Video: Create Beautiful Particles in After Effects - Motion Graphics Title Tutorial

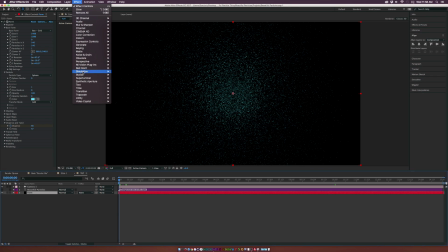3:01 okay and then let's go up to effect stylized glow and this will help punch up the effect a little bit but let's set the glow threshold to 35 we'll set the glow radius to about 76 and we'll punch up the glow intensity to maybe about six or so and that should be good
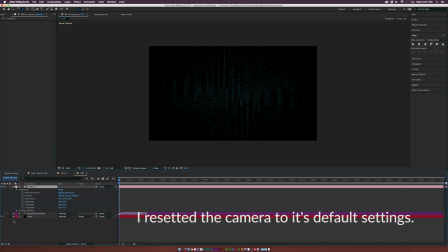3:20 so we'll go to our camera properties and we can go to the camera options first before we do any positioning so let's go into the aperture maybe set this up to like 55 or so and that should get a little bit more focus here but if we go to the focus distance of
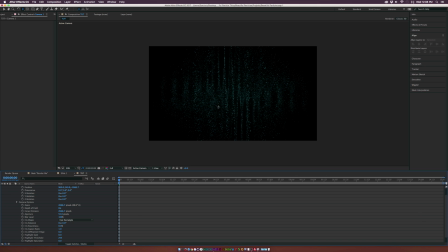3:35 course not much is going to happen here because the particles are really far away so we grab our tools at the top we grab the track z camera tool and we zoom in you see that we are able to see some of these particles a little bit closer what we really want to
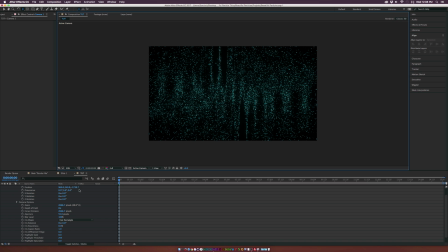3:49 do is we either create a lot of camera depth here so what we're going to do is we're going to set the zoom on this camera to probably about 300 and what's going to happen the particles going to be shot very far in the distance but if we go ahead and just zoom in with our track camera tool to about uh 400 or so you know we'll probably keep it around like 177 so
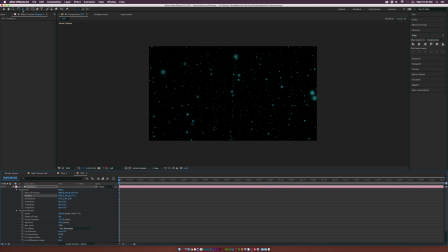4:10 we'll have a little bit particles going on here and what we're gonna do is we're also gonna grab the XY tool and kind of move things over a little bit you see we kind of have like these nice little creases in here and that's gonna create some separation once we duplicate the particles so we'll consider this here we'll add a keyframe for position
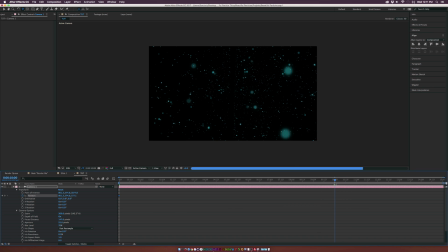4:24 and we'll go to enter for animation which we'll have about like you know 10 seconds and what we'll do is we'll kind of do like a little bit of this XY position over here kind of like that and And if we want, we can also maybe track out of it.
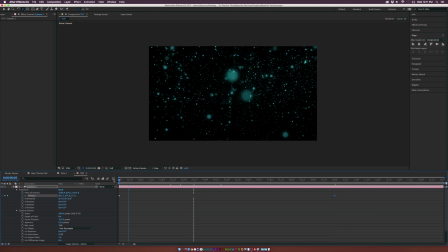4:39 So we'll kind of zoom out of the particles by a little bit. And we're looking good. Let's go add a keyframe for focus distance. And let's move forward in time to maybe about four seconds. And let's just add another keyframe right there. Let's go back to our original keyframe over here. And maybe we'll do like 400 for the focus distance, the first keyframe.
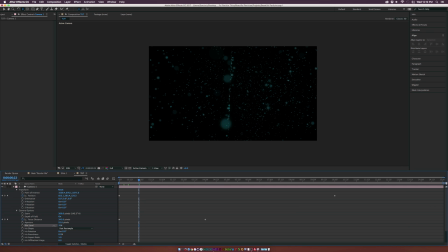4:56 And I invite you to mess with the blur level a little bit. So we can bring it down a little bit. So we get a little bit more focus. But this is a really cool look. And we can continue to build this out by a touch. so let's also go to our form layer down here and let's go to edit duplicate and we're going to change the size
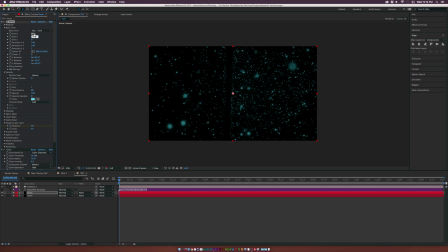5:11 x to probably about 800 size y to 600 and let's quickly just change the color real fast to like a light red or so do like a strawberry red sort of thing like this whatever color this would be
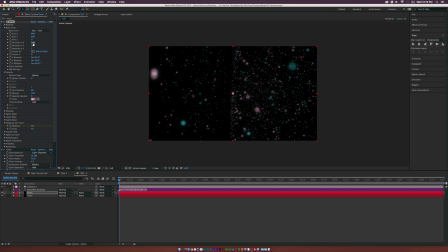5:27 click ok and we're starting to see the particles a little bit and we'll go back up to the base form we'll set the particles in x to 120 and the particles in y to 120 as well and we come here to the rotation and we can just go ahead and change that as well.
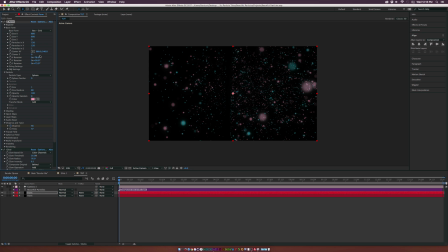5:40 So we have a little bit of variation and it's not exactly the same. All right and we can also go to the center x y and move this over a little bit. So I'll probably move this over to about 500 or so for the x and we'll go to the y and bring this down as well.
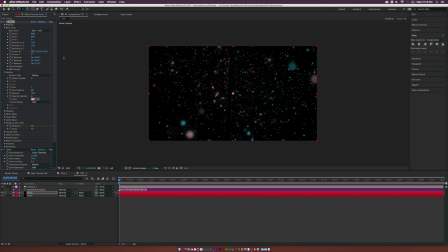5:57 So let's create a little bit of variation in the particles and then we'll go back to the size random and set this to 100.
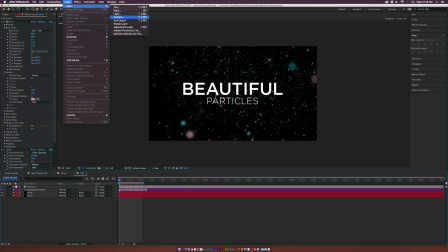6:02 So let's go up to layer new adjustment layer and we'll call it distort we'll have to affect distort optics compensation and
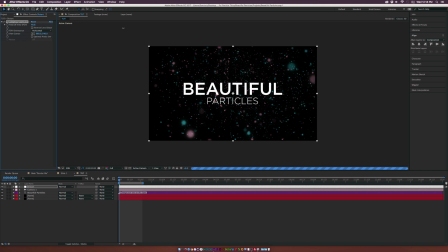6:12 we'll set up the field of view to probably about 80 points 70 there and we'll also check on the reverse lens distortion and you see the image is going to be warped a little bit now we want this layer to be underneath our text layer so make sure this layer is underneath your text and just right above the form layer looking good and let's also add another adjustment layer